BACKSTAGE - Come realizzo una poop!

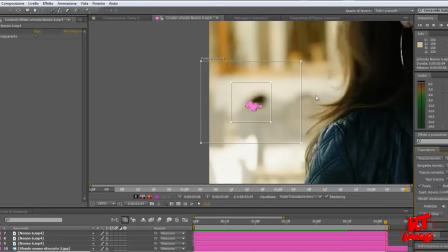14:31 Finisce questa operazione, vediamo che in effetti abbiamo proprio il percorso attraverso dei fotogrammi chiave che il programma è andato a riconoscere.
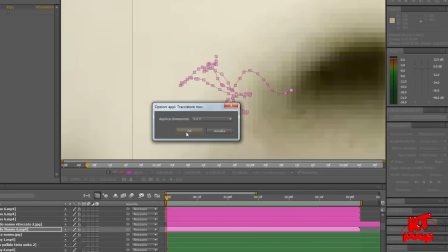14:40 Andiamo ad applicare questo percorso di fotogrammi chiave alla sequenza di nonno libero ed ecco qui, il miracolo è compiuto.
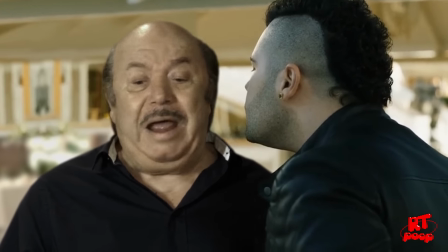14:49 Nonno libero si muove come si muove il corpo Gennaro Savastano, proprio come se fosse lì, ripreso dalla stessa videocamera. Grazie a questo movimento, ragazzi, il realismo è davvero quasi raggiunto,
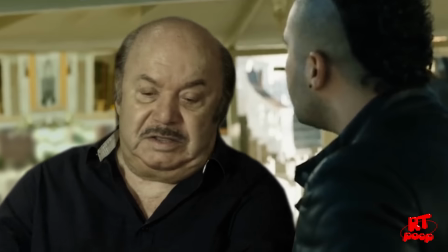15:03 perché nel momento in cui condividono lo stesso movimento può davvero sembrare che stiamo davvero lì, nello stesso posto. Questa tecnica l'ho usata tantissime volte, per esempio anche nella poop Alberto Angela si imbuca nei castelli,
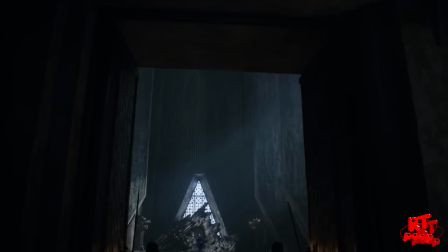15:16 quando Alberto Angela è seduto sul trono di Daenerys, Roccia del Drago.
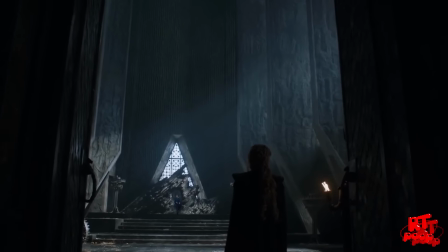15:19 Beh, lì è la stessa cosa, ho applicato il movimento del trono nell'inquadratura alla sagoma di Alberto Angela,
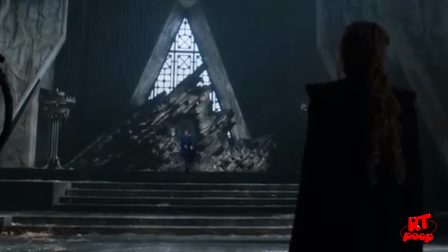15:27 in modo tale che il movimento sia lo stesso alla fine e possa sembrare che, insomma, Alberto Angela sia davvero lì,
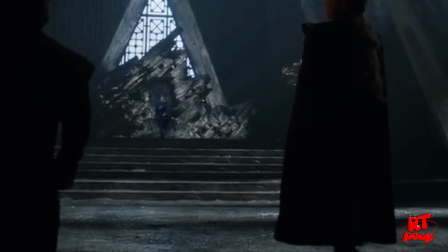15:33 seduto sul trono. Ovviamente, vabbè, l'avete visto, non fa tutto il programma, cioè nel senso, non ti basta solo il movimento per raggiungere il realismo. Devi andare a giocare sulle giuste proporzioni, la giusta grandezza del personaggio rispetto agli altri, la luce, l'illuminazione, quindi c'è una serie di cose manuali che devi sempre fare tu. Ora arriviamo a un altro trucco. Un trucco che sono davvero orgoglioso di mostrarvi perché è una mia intuizione. Cioè, in realtà probabilmente già qualcun altro la conosce, quasi sicuramente, però io non l'ho vista in nessun tutorial, è stata una cosa che ho pensato io a un certo momento. E cioè, utilizzare lo strumento fluidifica per spostare gli sguardi degli attori. Avete presente lo strumento fluidifica? Sì, sì che ce l'avete presente. È quello strumento che usano un po' tutti quando photoshoppano le proprie foto per modificare la realtà o per allungare cose nelle foto, non che io l'abbia mai usato per questo scopo. Però ho pensato, già che si può deformare la realtà, perché non proviamo a spostare le pupille degli attori? E funziona. Questo è stato fondamentale, ragazzi, per creare interazioni in scene dove altrimenti gli attori non si sarebbero mai guardati tra di loro.
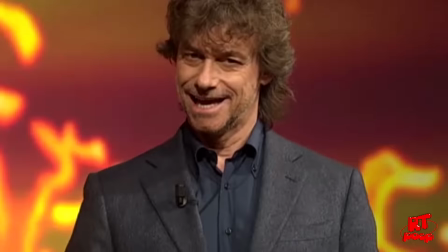16:44 L'esempio più calzante è Alberto Angela. Perché lo sapete, Alberto Angela guarda sempre nell'obiettivo, perché è il suo modo di comunicare, di divulgare.
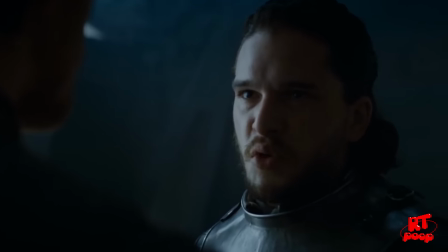16:52 E questo non va bene in una scena dove, che so, per esempio nella poop Jon Snow è geloso, Alberto Angela e Jon Snow si stanno confrontando,
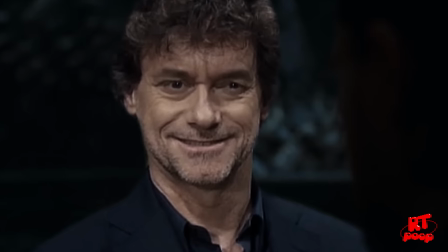17:00 quindi era necessario che Alberto Angela guardasse verso destra dell'inquadratura per far sembrare guardasse appunto Jon Snow.
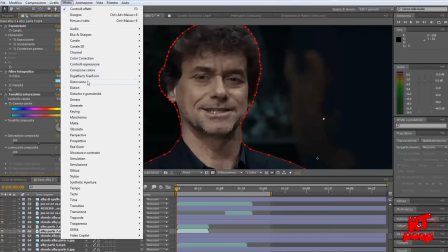17:07 Ecco qua, guardate, si va in effetti di distorsione fluidifica,
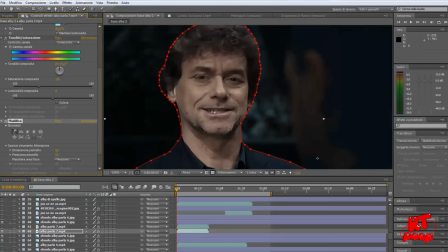17:12 regoliamo la dimensione del pennello per spostare solo le pupille e non tutto l'occhio o troppa parte di viso,
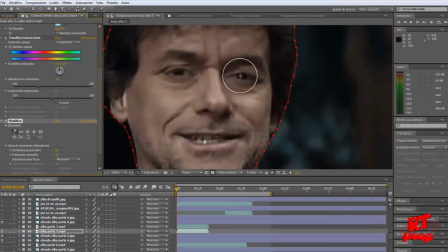17:19 strumento alterazione, ed ecco qui, trasciniamo la pupilla verso destra. Entrambe le pupille,
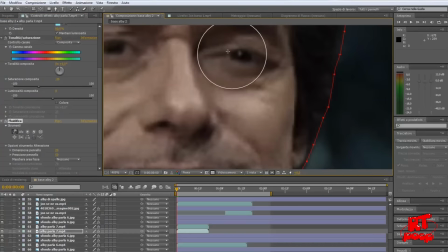17:25 bisogna essere ovviamente bravi per farlo nella giusta quantità e nella stessa quantità a entrambi gli occhi,
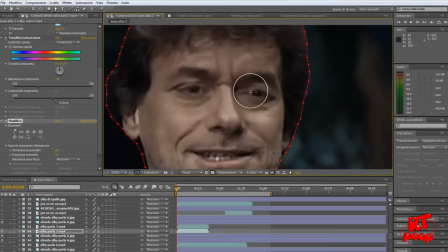17:32 altrimenti può sembrare che abbia gli occhi storti, insomma, o che sia strabico. Una volta aver riferito i vari dettagli, diciamo che ci siamo, ed ecco qui, Alberto Angela guarda verso destra.
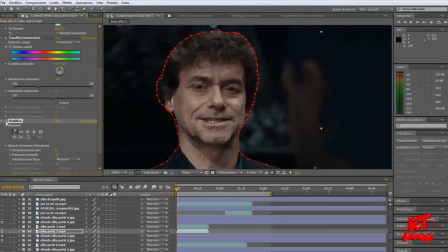17:43 Guarda, non guarda. Guarda, non guarda.
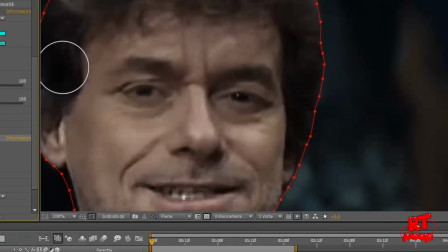Scusate ragazzi, è che dopo 6 ore a scontornare io devo divertirmi in qualche modo. Questo, come già vi dicevo, capite bene che ha fatto la differenza, perché l'ho utilizzato in tantissime sequenze, voi non vi immaginate quante. A volte un po' si nota, c'è qualcosa di strano agli occhi, tante altre volte no. È venuto davvero bene, non si nota, ma è essenziale per la buona riuscita della scena.
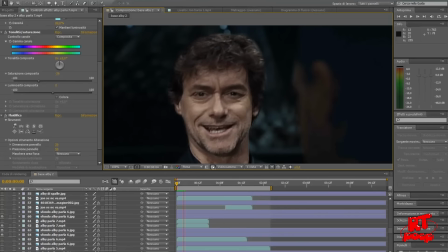18:10 Ah, poi lo vedete, Alberto Angela qui si muove e quindi perde l'effetto.
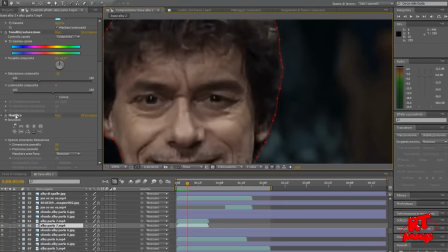18:13 Questo ci dice che dobbiamo animare anche l'effetto degli occhi e seguire gli occhi, quasi fotogramma per fotogramma, quindi anche qui vedete. Cioè, capite bene che è sempre il discorso dell'animazione, è il discorso che stiamo facendo un video, che ci porta via tantissimo tempo, e questa è la differenza. E insomma ragazzi, diciamo che il video finisce qui, ci sono tante altre cose che faccio, altri aspetti, ma non vi sto a dire tutto, altrimenti durerebbe un'ora questo backstage.